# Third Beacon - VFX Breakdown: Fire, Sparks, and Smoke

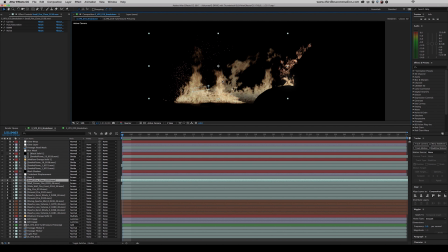8:15 All of these fire elements combined look a little something like this. It's not the most pretty right now, only because I have this at quarter resolution.
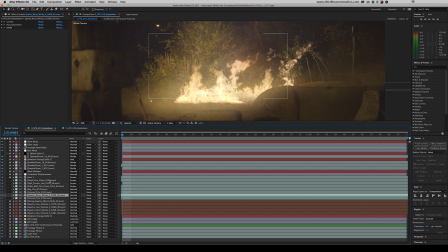8:23 You can see some of the masks we have, like this one for the rock. Now you may have noticed that most of these have their blend mode set to screen, but these are set to normal. Different blend modes will give you different effects, different opacities, and blend into your scene differently. And that difference is key. We encourage experimentation with blend modes.
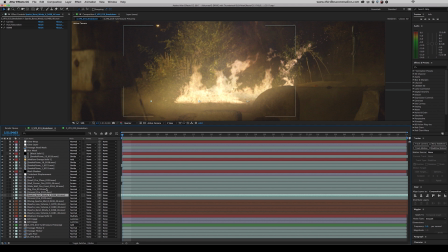8:43 It's good to see which works best on what piece of footage in different situations. For instance, these topmost layers are set to screen to allow the back layers of fire to stick through a little more. The back layers of fire are set to normal, and this leaves them a little more robust than the ones in front of it.
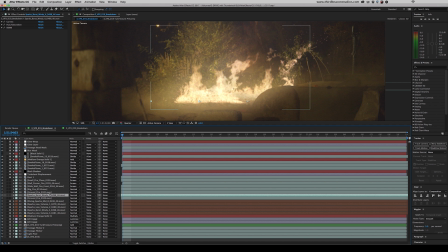9:00 You can see here on layer 19 that we have one of the new ActionVFX spark bursts.
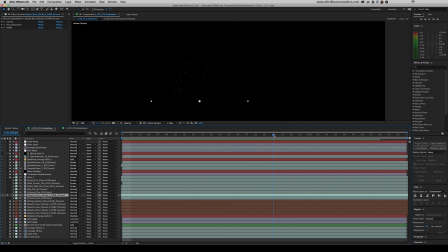9:04 We consider things like this absolutely essential when putting together a composite. It's all of these little details that really tie your scene together and make it believable.
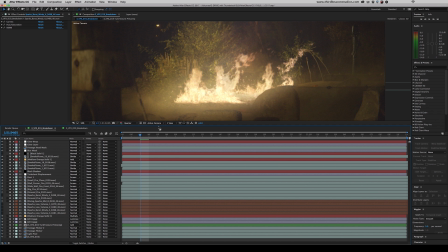9:13 If we went through and got rid of all of these separate spark layers, this is what we would have as a composite. Adding them back in, you can see that it makes a world of difference. After layer 20, we have more of these new spark elements in place. It's really nice.
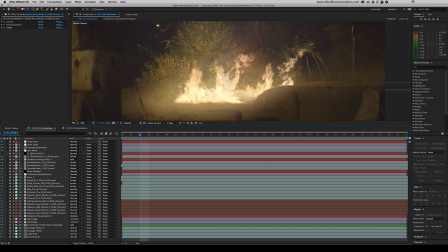9:31 They give you different versions of rising sparks, low volume, high volume, spark bursts, sparks in the wind.
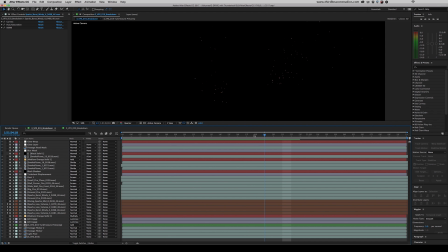9:38 All of these really help to sell the fire and give it some life.
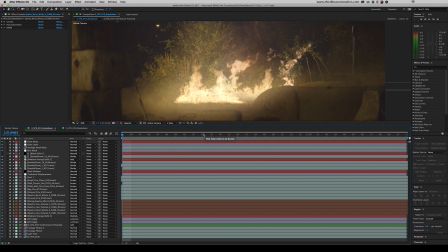9:41 A fire very rarely burns clean, especially when there's a lot of things like dirt, wood chips, or plant life around. And when that happens, it creates sparks and embers. Without those, it'll look more like a man-made fire. With the spark assets, we kind of gave it the same treatment that we did with the fire.
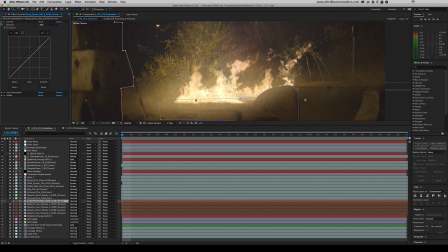9:57 We have some curves on here to boost the visibility, hue and saturation to take down the saturation, and real smart motion blur just to make them look a little more drifty. Layer 26 is another orange solid. This is the medium orange solid 1. As you can see, we're kind of going up the bushes here and around the ground and just barely over this rock.
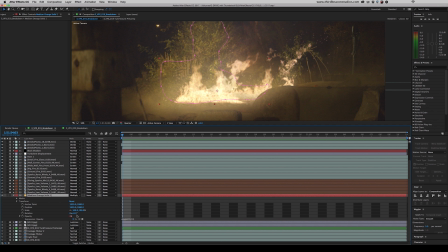10:17 And this layer has an expression on its opacity. As you can see, we're using the wiggle expression.
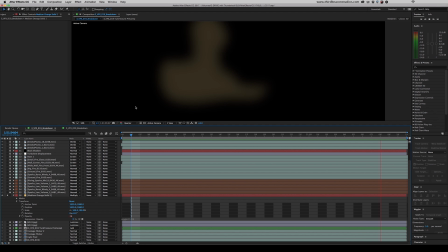10:22 This expression is wiggling the value of the opacity, and this is just up against the footage to kind of simulate the fire flicker.
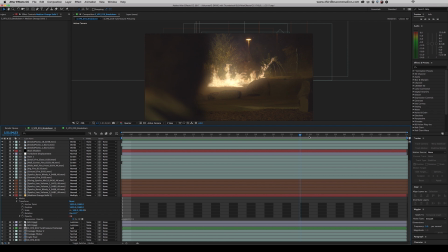10:29 In the grand scheme of things, this is actually a fairly subtle effect. Things like this flickering orange layer aren't always necessary.
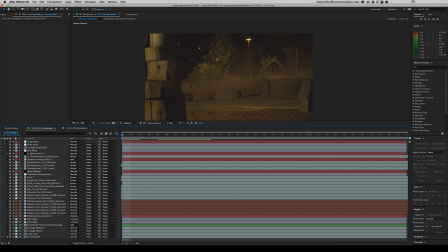10:36 We found that it helped a lot because the on-set lighting is extremely minimal. Layers 27 and 28 are these dirt textures I made.
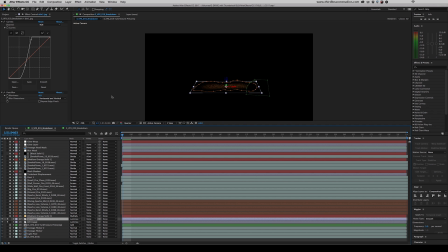10:43 I matched the perspective of the ground in 3D and created these masks around them. I'm using turbulent noise to create some chaotic pattern. It's extremely subtle. We're also running the exact same wiggle expression on the opacity of one of the layers to add some flicker.
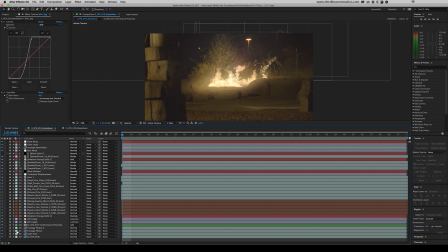10:58 These are both in here to simulate a texture on the ground. Now, as you can see in the raw footage, this was shot with practical smoke, but not a lot of lighting. And so what this does is it hides the ground. So if we're going to have a light source there, you're going to be able to see the texture of the ground. And that's something that we had to add back in with these two dirt patches.
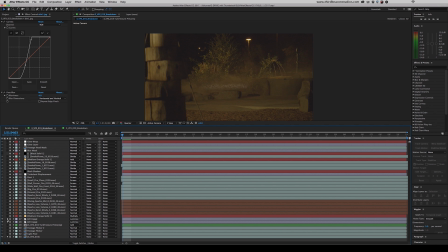11:18 Again, by themselves, looks a little weird, and they're also a little subtle in terms of the entire composition, but it's things like that that really kind of let your effects sit in the reality of the shot. If you look here without it, it looks as if the fire's almost floating. As we enable these two dirt layers, it sticks to the ground. This pre-comp here does the exact same thing as the two dirt layers above it.
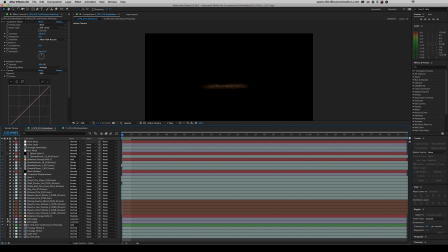11:38 It's important to realize that sometimes the key to really realistic effects is layering. Sometimes, not all the time, the more you add, the better it'll look. This is most true, we've found, in terms of small details and little flourishes.
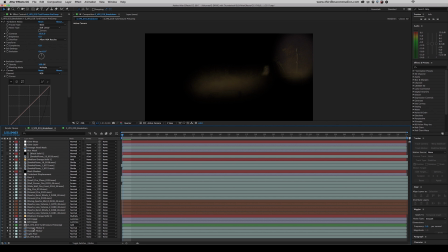11:52 If you watched our previous breakdown, you'll recognize this technique. Layers 30 and 31 are duplicates of the footage that have been copied and masked out. We use some simple curves to boost the brightness of the midtones, and we have a very similar wiggle expression going on.
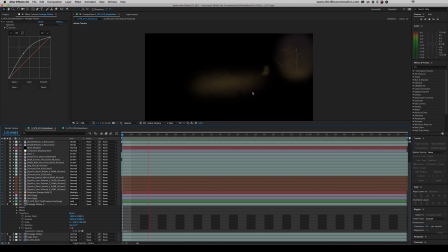12:08 This is extremely subtle, and I'm pretty sure YouTube won't allow you to see this, but these areas are flickering very subtly.
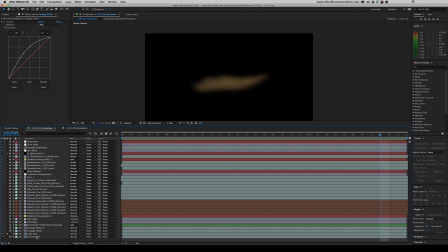12:14 This light pool layer is the exact same thing. That about does it for shot 19.
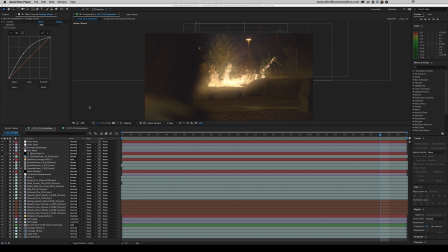12:19 Let's move on to shot 20.